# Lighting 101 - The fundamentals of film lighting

Hi, it's Dean here from Showreel Mastery, and I often get asked, if I just had 3 lights, what would I do? Where would I stick them? There are 3 kinds of lights. Now, it doesn't matter what sort of lights they actually are, it's about where you put them. Okay, first light is a key light.
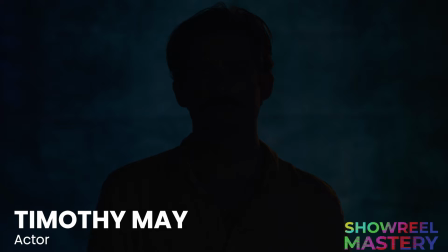0:23 Timothy here is in complete darkness until we turn on the key light.
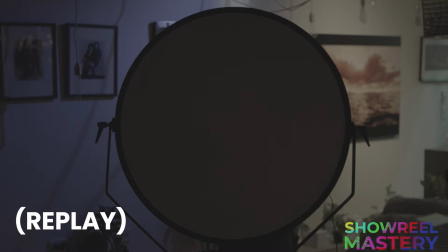0:28 It's one light, it's the primary source of illumination,
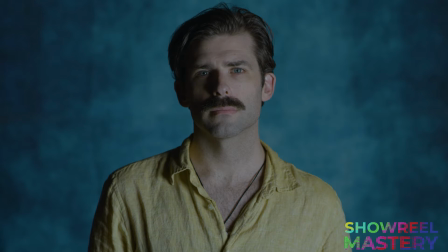0:31 and of course it is the light that is making the main statement about Timothy in terms of, if it's contrast, if it's coming from above, obviously where we put the light will by itself make a statement about a character. The second kind of light that we're going to put in is called the fill light.
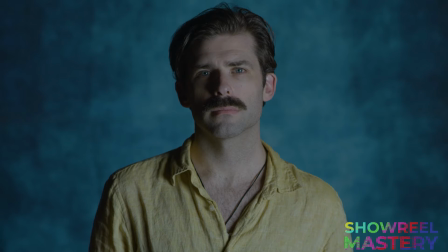0:50 We need a fill light because if you can see here on the left of Timothy's face, it's very dark. He is falling into shadow. Now, for some scenes, that might be exactly what we want. We might want a bit of a dark and sinister kind of look, but for most scenes, we don't want that. So a fill light simply fills in the shadows.
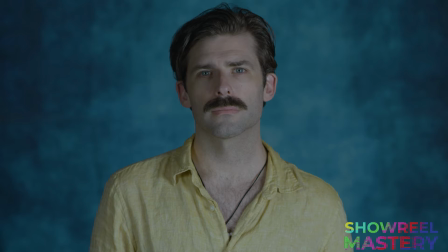1:06 The key thing about a fill light is that it's not as bright as the key light. It's less bright than the key light. We don't want it to take over from the key light. Okay, as we can see here, Timothy is already looking fairly good. But there is one light that we can still use, which can improve the shot, and that is the backlight.
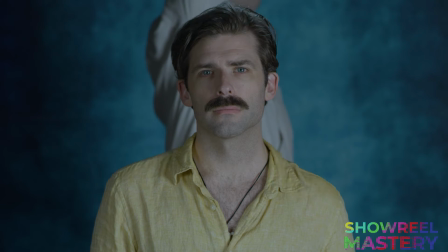1:27 The backlight is positioned behind the actor. It shines onto the actor's head from behind.
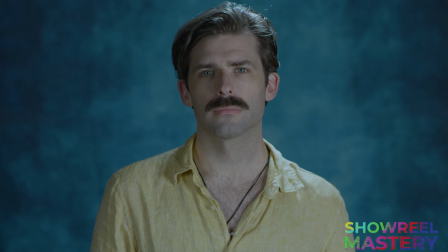1:32 And of course, it creates a bit of a ring, a kind of a halo look around the actor's head. Essentially, it pops the actor out from the background, which is particularly good if you've got an actor, say with brown hair and it's a brown background.
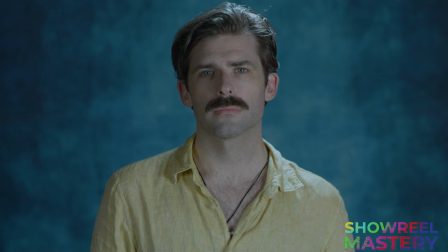1:48 Really important to have a sense of depth. In real life, we do often have backlight. If we're outside, the sun might be coming from one direction and then it's bouncing off the pavement. So in the natural world, there are always multiple light sources hitting us, even though we might not necessarily be conscious of them. Now that's the 3-point lighting system. It is fairly simple. Keep in mind that this idea of there being a key light, a backlight, and a fill light, this applies in any situation, whatever lights you're using. It could apply if you're outside. Sun is key light, bounce of sun is the backlight, and the fill is the bounce coming off the grass. But it's still a nice idea to think about light in that way so that you can plan your shots and position yourself and your other actors accordingly. There can be a number of different fill lights. There can be a number of different key lights. As we discover within the Showreel Mastery course, there is plenty that you can do using only the most basic domestic objects that you probably already have lying around your house. If you would like to know more about how you can create very high quality content as an actor, Showreel Mastery is a course that is specifically designed to empower actors with real filmmaking skills, and enrollments are open. I would love to see you inside the course. You can also join the fantastic community that we have online around the course, and you can even take up private coaching with me or even group coaching. There's a lot inside Showreel Mastery. If you're an actor who wants filmmaking skills, get amongst it. I'll see you in class.